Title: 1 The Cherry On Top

But on a couple of them, say this cutting board for example,
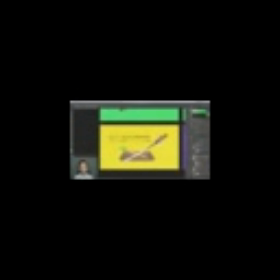3940s
it would probably help if it just had a little bit of shading underneath it to ground it in place so it's not just sitting there, floating in midair. That way it looks like it's on a surface and you could actually be chopping on it.
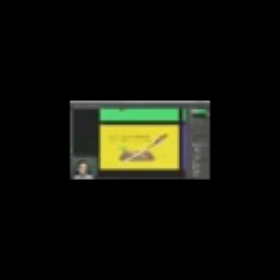3952s
So I'm going to brush in some texture here. I'm going to have to find some good texture brushes for this, but I'm going to grab my Wacom tablet to do this. So let me plug that in. Alright, and I'll need a new layer right over the color fill background. So let me clean some of this up. So I'm focused on just what I need to.
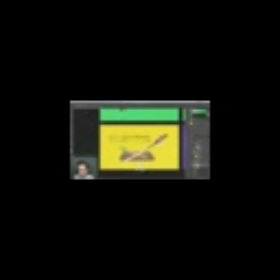3973s
And make a probably duplicate of this layer. And I'll just change this to being slightly darker and maybe a little bit more red. Something like that. For now I'll just exaggerate it so it's easy to see. And then invert my mask. And then find a good brush.
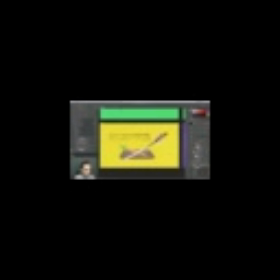3990s
So let's go into maybe the Mega Pack and the effects box and find something that's just nice and gritty. Let's try this one called Noise Control and see what happens. I kind of like that. That actually kind of almost looks like watercolor brush strokes, like a brush pen. I just don't really like that color. I think it's too intense. So let me just see what I can do to make that not quite as noticeable.
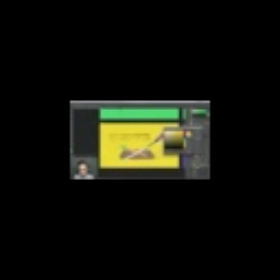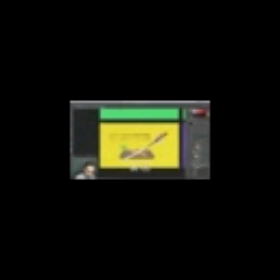4036s
Maybe just like that. And then I'll clear this out and start again. I want to brush in some texture down here. Give it a little bit of a shadow. I can always come in and take some out too. Make my brush a little bit smaller. Again, I want this to kind of be a brushed on, messier look.
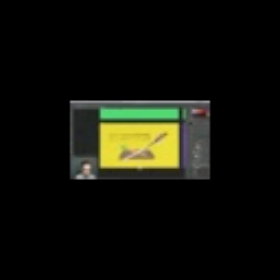4073s
So I'm not too worried about it being perfectly on there, but I don't want to go crazy. Alright, I think that's going to be good. I could tweak the colors a little bit if I don't like it. Like I said, I don't want to make it really obvious. I don't want it to look like blood. I just want to be a little bit darker version of that yellow.
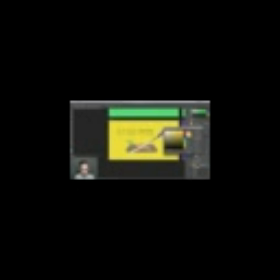4089s
Just enough so that it actually looks like a bit of a shadow. And there we go, we've got a little shadow. Now I think I want to do the same kind of thing on this frame right here to kind of solidify these knives being thrown into the wall there. So let me do this very similar thing there. I'm going to go to that artboard and make a new color overlay.
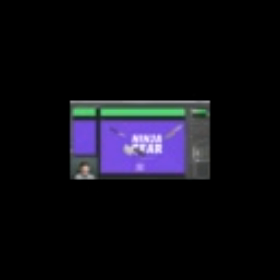4110s
Make sure I'm in the right artboard. Duplicate this and then make it just a little bit darker. Invert that mask. Command I to invert. And then brush on some texture.
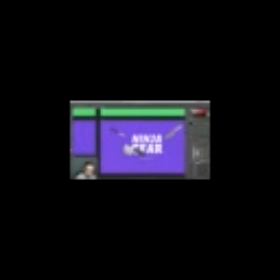4124s
And I'm going to try and do it in a way that's going to make it look like it's a shadow for this knife coming off the wall. Make it a little bit darker so it's easier to see. And there we go, just a little subtle shadow there. I made it a little bit brighter so it doesn't stand out quite so much, but it gives that a little bit of depth. We've got some solidification there on the ground for that cutting board, and really none of the other elements would be on a surface. The blade's being held up so it's not sitting on anything, and everything else is floating around in the air.
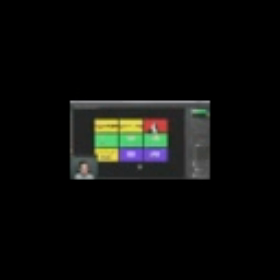4163s
So with that, I think I may have finished all 9 of these boards. Let's just take a look at all of them at once and see if there's any last little tweaks that I need to make. I like the way that everything is balanced with the contrast. They all feel very consistent.
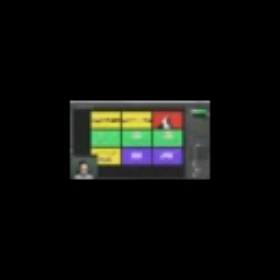4178s
I like the 2D elements are all consistent with each other. They pop off of those photo elements in the background. The text styling is very consistent.